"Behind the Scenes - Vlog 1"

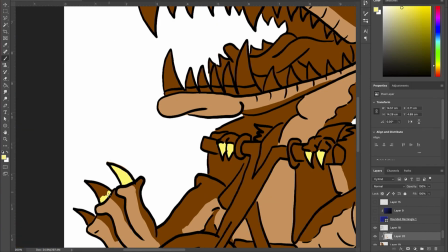19:29 I must admit, getting the idea to draw a space T-Rex,
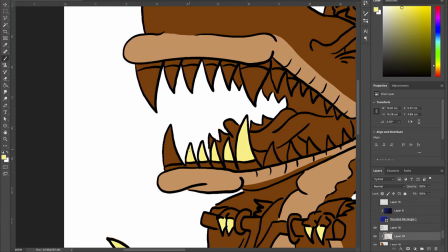19:34 let alone a space T-Rex being pursued by a time-traveling space echidna, was just an absolute joy.
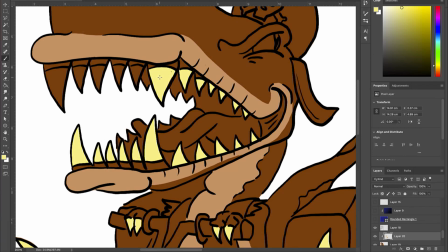19:40 I do like the two opposing genres being matched together. So if anybody remembers a cartoon show from way back in the day called Dino Riders, that was a cool show too, where basically
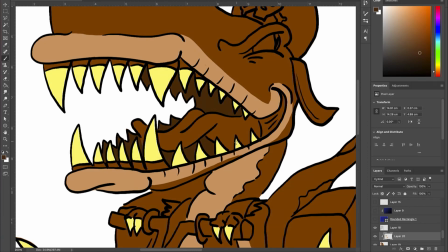19:58 space explorers from the future to escape from the alien pursuers hit their temporal drive and were sent way back in time to the time of dinosaurs, and they had this really futuristic ray guns strapped onto the back of dinosaurs.
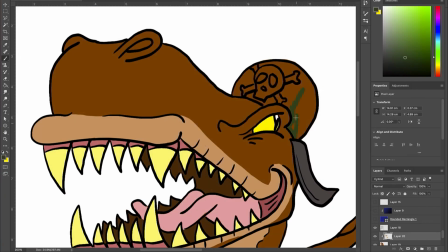20:14 It was pretty cool. And what's that also? Oh, Cadillacs and Dinosaurs. That was also a really cool show as well. I remember that was a good blend of modern day with prehistoric times.
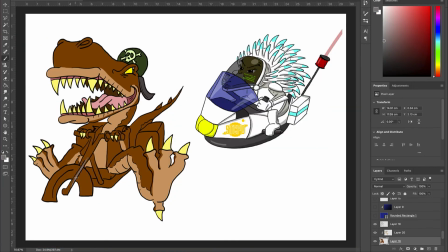20:26 So yeah, you'll see later on that I give Tyron a beautiful,
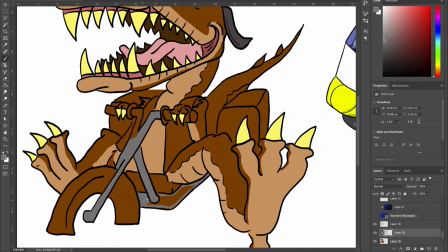20:32 quite stunning goldfish bowl helmet, just to really show the differences in styles between his underground criminal technology versus Edna's up-to-date legitimate equipment from the STCPD.
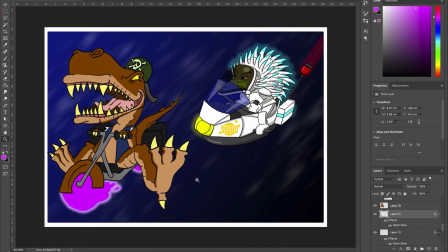20:51 And so now we're going onto the plasma energy wheels. So I basically just put down a base coat in the kind of flowing motion that I want. Add a glow,
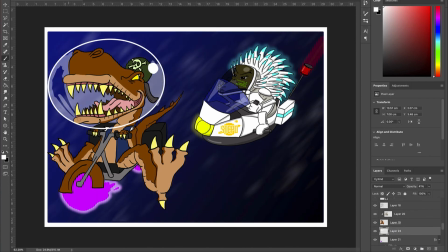21:03 and then I think later on I just put some detailed particles in there just to give the idea this is a sort of a flaming kind of
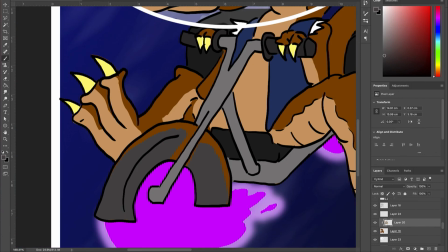21:14 material here. And now I add Tyron's good old goldfish bowl helmet.
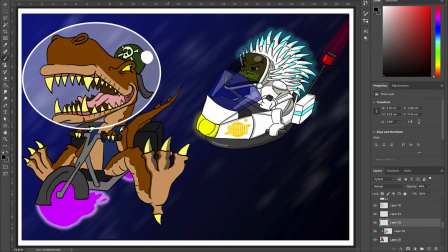21:19 Thought just keep it easy. Just a nice ellipse with a shine and some opacities just to show that it's a helmet. But now that I've added these glowing energy wheels, the lighting is now going to completely change.
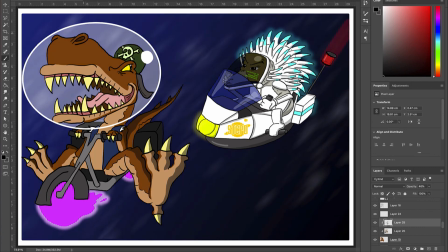21:35 It's going to be completely different to Edna's, where her body is emitting the glow, as the wheels on Tyron's bike are going to be the source of light. I have to completely adjust the shadows, especially as it's going to be a very intense plasma glow.
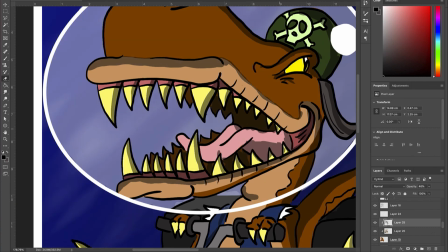21:54 So we're going to have some very interesting shadows across his face and across his body.
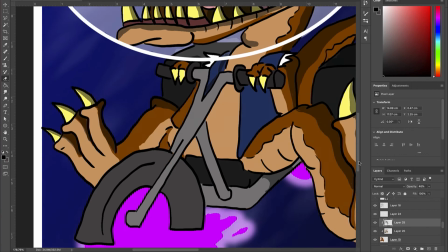22:00 And obviously, as it's a bright pinkish purplish light,
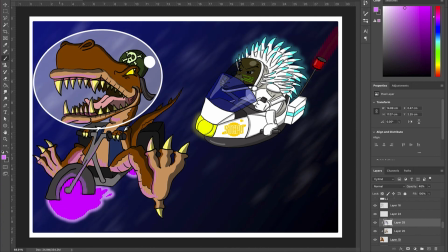22:06 we're not going to do white highlights, but instead do the same kind of color as the highlights on his skin as well.
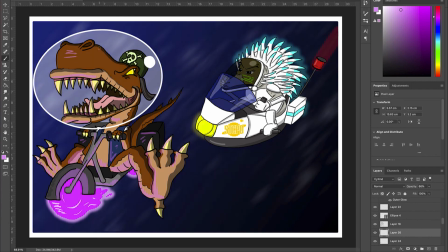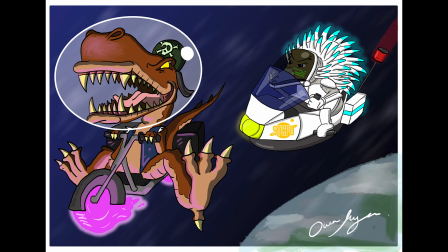22:27 So that was it. That was our reintroduction to Edna. So until next time, stay safe, stay healthy, stay happy. And I'll see you all then. Bye, everybody.